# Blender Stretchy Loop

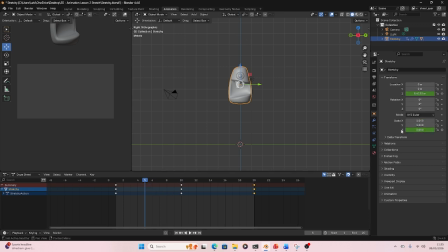253s
And in frame 5, we're going to take scale Z and we're going to put in 2.0. Push enter. And then it's gone orange. We need to record it. So I'm going to push the little diamond. And then I'm going to go to frame 15 and do the same thing.
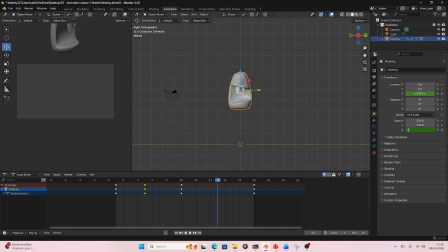269s
Type in 2.0. Push enter. And then push the diamond. Now if I play this back, watch what happens. We get this kind of squishy, jumping animation. It feels a little bit more like a cartoon. It feels a bit more fun. And it feels a bit more like it's alive.
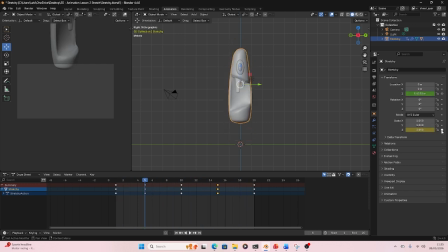286s
So we're now going to add another part in. So the second part of this lesson is to add in squash to Stretchy. Okay, so we've got stretch onto Stretchy. We're now going to get a little bit of squash when he lands.
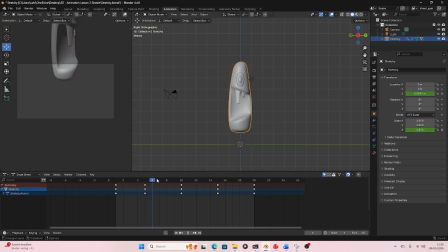300s
So as he stretches out and when he falls, he stretches. We want him to land here, and we want him to sort of fatten out as he lands. So we want all the force of going down to push his body out slightly wide.
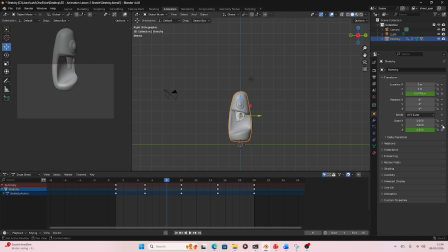314s
So at frame 8, we're going to go to scale Y and push the dot. We're not going to touch anything else. We're then going to go to frame 10.
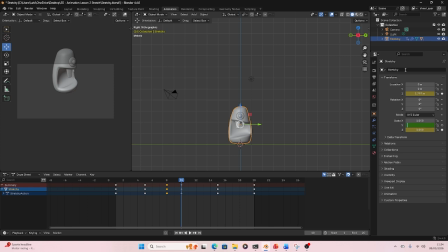327s
We're going to type in 1.5 and enter, and we're going to push the little diamond. And then we're going to move to frame 12, and we're going to type in 1.0 and enter. It goes orange, push record.
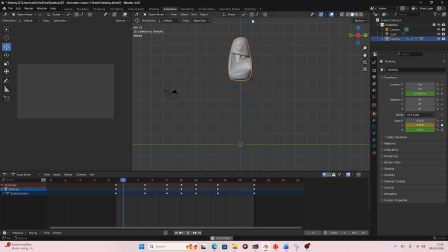343s
And then when I push the space bar again, we now have this kind of fun, quirky, jumping, squishy character, Stretchy, that feels kind of fun and a bit more like a cartoon. And because we've set it from frame 1 to 20, it's going to loop around,
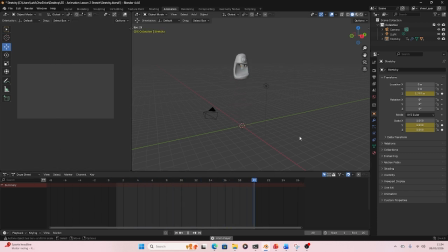361s
and we don't have to play around with anything else, and we still get to enjoy that animation. Okay, so if you have any problems, ask me in the classroom. If you're not in my classroom, then hit me up in the comments, and I'll be more than happy to reply to you. That's all for now. Take care. Bye bye.